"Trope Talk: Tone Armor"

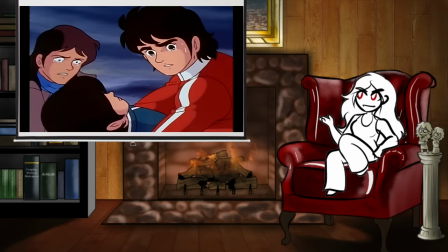8:13 This was weirdly common in 90s to 2000s anime dubs that had to take the source material and make it appropriate for an American Saturday morning time slot,
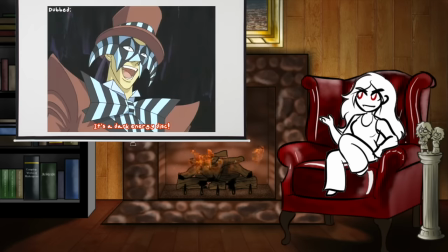8:20 which led to things like Yu-Gi-Oh's Shadow Realm,
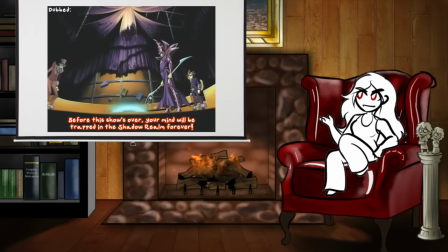8:22 which exists in the original but gets much less screen time because pretty much any time a character is in danger of being sent to the Shadow Realm in the dub, it's because the actual stakes were death.
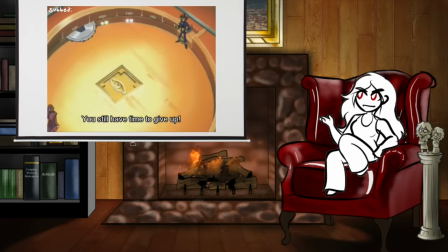8:31 Death is not okay, but a horrifying death-like hell dimension is totes kid-friendly.
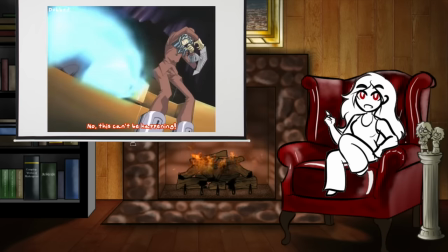8:35 And like, yes, that's objectively hilarious logic, but it's a form of tone armor that has a legitimate impact on how the story feels.
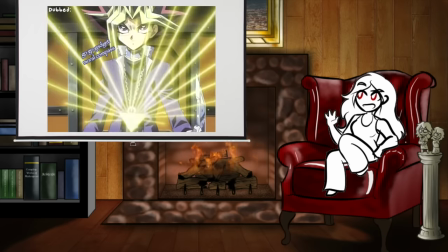8:41 Replacing buzz saws with dark energy discs that send you to the shadow realm if they touch you is very funny and very stupid,
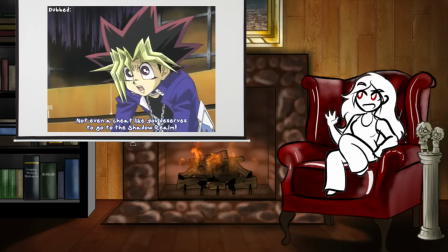8:48 and I feel so bad for the team that had to paint over all those buzz saws and also erase my valentine's cleavage in every shot,
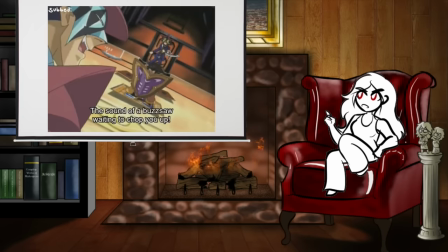8:52 but it establishes boundaries on the story's tone that the standards and practices people thought were more in line with a Saturday morning time slot for kids.
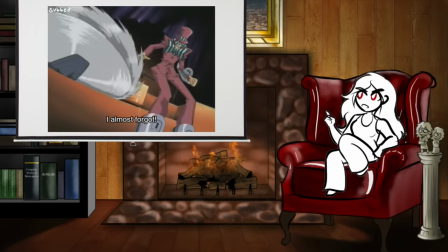8:59 The lower bound on the tone is having your soul sent to a nightmare dimension where you would probably not have a good time but could potentially be rescued,
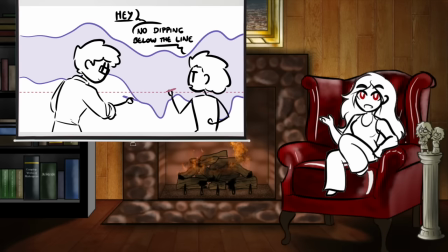9:06 it is not having your legs sliced off by a saw trap. Considerations like this are all in service to keeping the tone light, although some forms of censorship backfire and they frequently diminish the impact of parts of the story that are actually supposed to be notably dark.
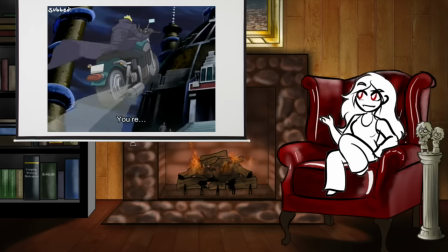9:19 I don't want to keep beating up on Yu-Gi-Oh! but season 4, the evil bikers from Atlantis and objectively the best season,
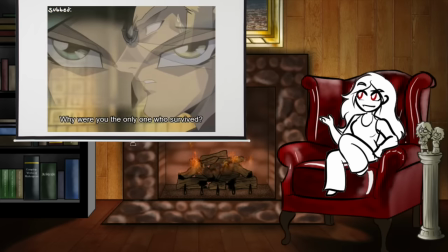9:23 featured villain characters with backstories like entire family died in a shipwreck and war orphan with dead little brother, and the dub kind of had to work overtime to change those to dude who got shipwrecked all by himself and turned his back on his family, and little brother got kidnapped by a tank.
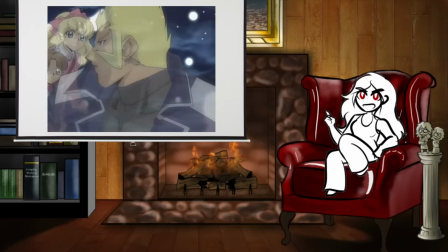9:39 Which makes the part at the end where they're heartwarmingly reunited with the ghosts of their dead families kind of a giant confusing plot hole.
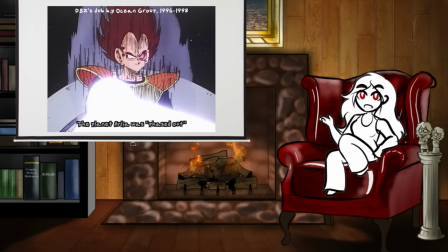9:45 When a writer wants to write a story with deadly stakes, but is forced to adhere to a tone armor paradigm that refuses to even acknowledge the existence of death,
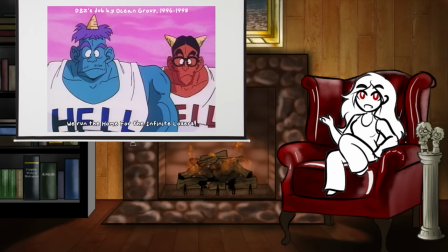9:52 the story can suffer and the characters might end up getting threatened with something that's even worse but technically PG.
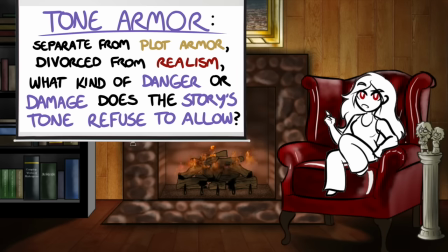9:58 Tone armor is an invisible paradigm established by a story that quietly teaches the audience what level of danger and brutality they can expect from the story. Most of the time, you will only think about tone armor when you see it break. And tone armor can break.
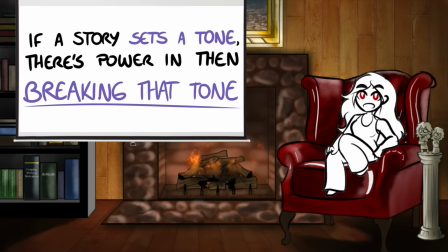10:11 In fact, breaking tone armor is one of the easiest ways to gut punch the audience, because it hits them in a way they didn't realize they could be hit.
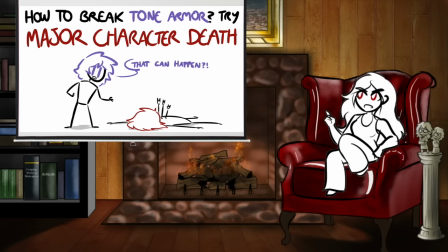10:18 One of the most common and powerful ways tone armor can be broken is probably pretty obvious, because it's also a break in plot armor, killing a main character. Before a main character dies, the tone of the story passively indicates that this is impossible.
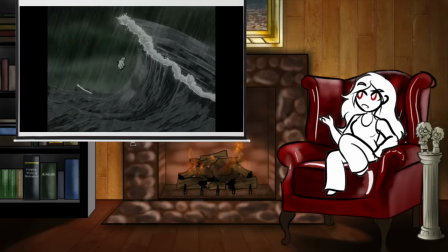10:30 Main characters are protected from danger by plot armor and general narrative importance.
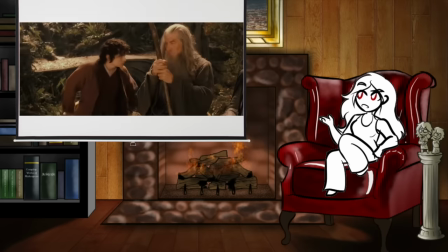10:34 Death might not even be a concept in this story, except as a vague implied threat if the heroes fail to save the day, which they won't.
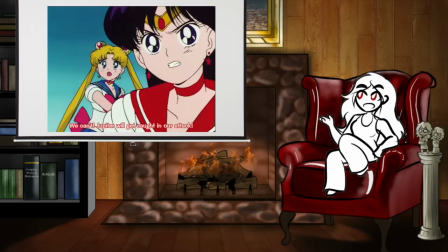10:40 And then something happens. Maybe they hit a season finale and have to do a boss rush to get to the final battle, and the big guy takes a hit and doesn't get back up.
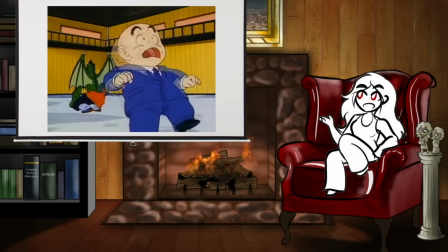10:48 Maybe the new bad guy is such bad news that they straight up murder someone just to prove they can.
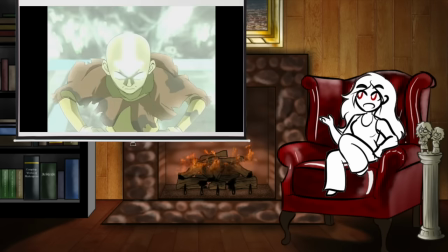10:53 Maybe the power-up that always saves the day gets cut off mid-theme music when the hero gets fully backstabbed.
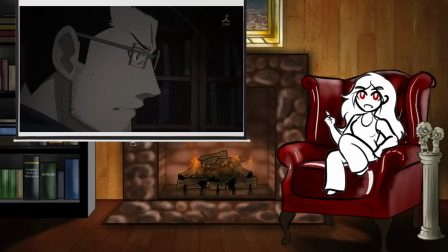10:58 Something happens that has never happened before, and it changes the game.
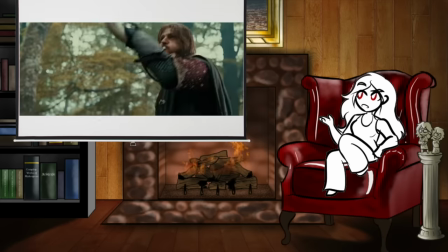11:02 When a main character is built up for the express purpose of killing them off to show the stakes, this character is called a sacrificial lion.
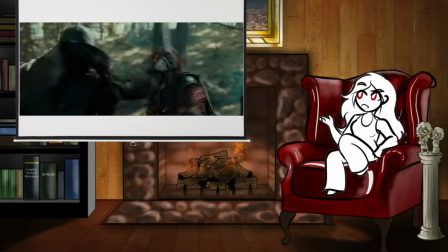11:08 And despite their appearance as a standard main character, most of these characters are constructed specifically to die.
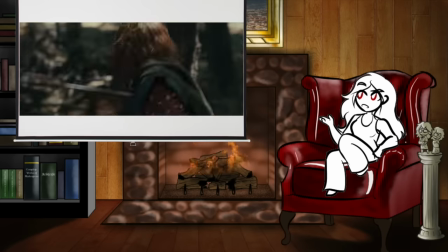11:14 It's just a matter of how well the writer can conceal this fact before the point of impact.
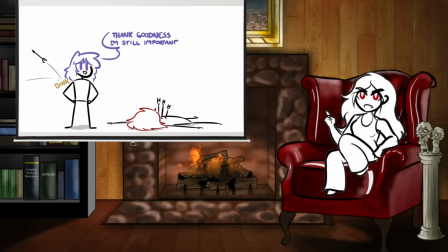11:18 And the thing is, while this is usually used to expand the lower bound of the story's tone and make it feel like anyone can die, it doesn't usually mean that anyone can actually permanently die now. because again,
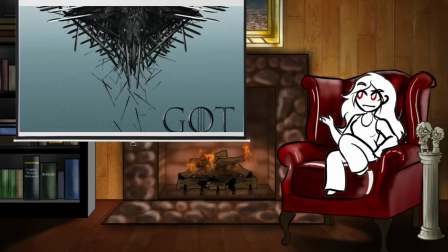11:28 plot armor exists for a reason. There was this really funny trend, it was funny to me anyway,
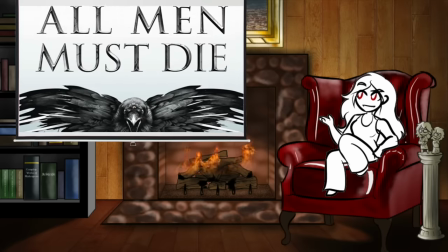11:33 in like the early 2010s where every popular show that was hitting the market was selling itself on the premise that anyone could die.
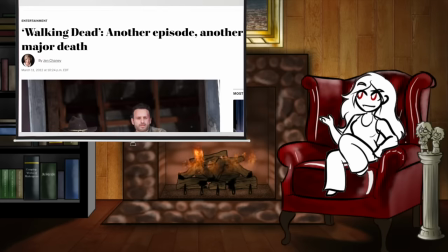11:39 Attack on Titan, Game of Thrones, The Walking Dead.
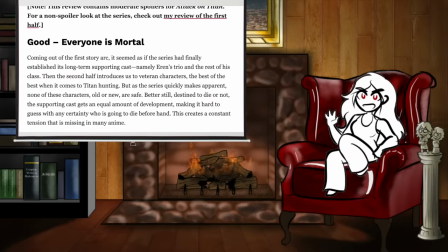11:42 I distinctly remember all these shows getting pitched as these dark, serious stories where being the main character wouldn't save you and that's what made it cool.
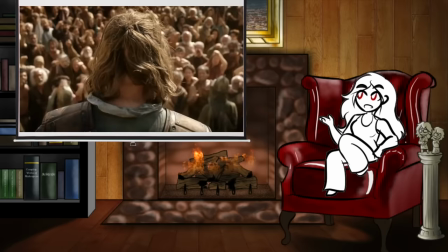11:49 And they all have a moment where someone central and important dies to prove that that's a thing that can happen.
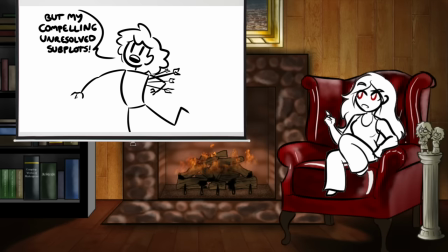11:54 But the thing is, a story where anyone can actually die is a story where a lot of threads are going to go unresolved, which is a bad story. Like, if it leaves too many plot threads dangling, it's bad at being a story. So most of these stories end up outfitting their leads with a nice set of plot armor after a season or two, which I remember disappointing the people who've been pitching them as dark, badass,
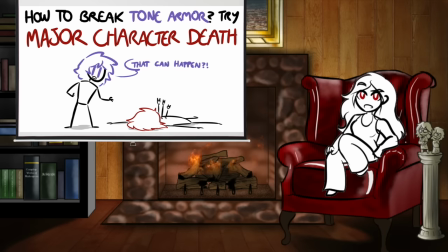12:14 anyone-can-die narratives, but, like, that doesn't mean this form of breaking tone armor doesn't have an impact.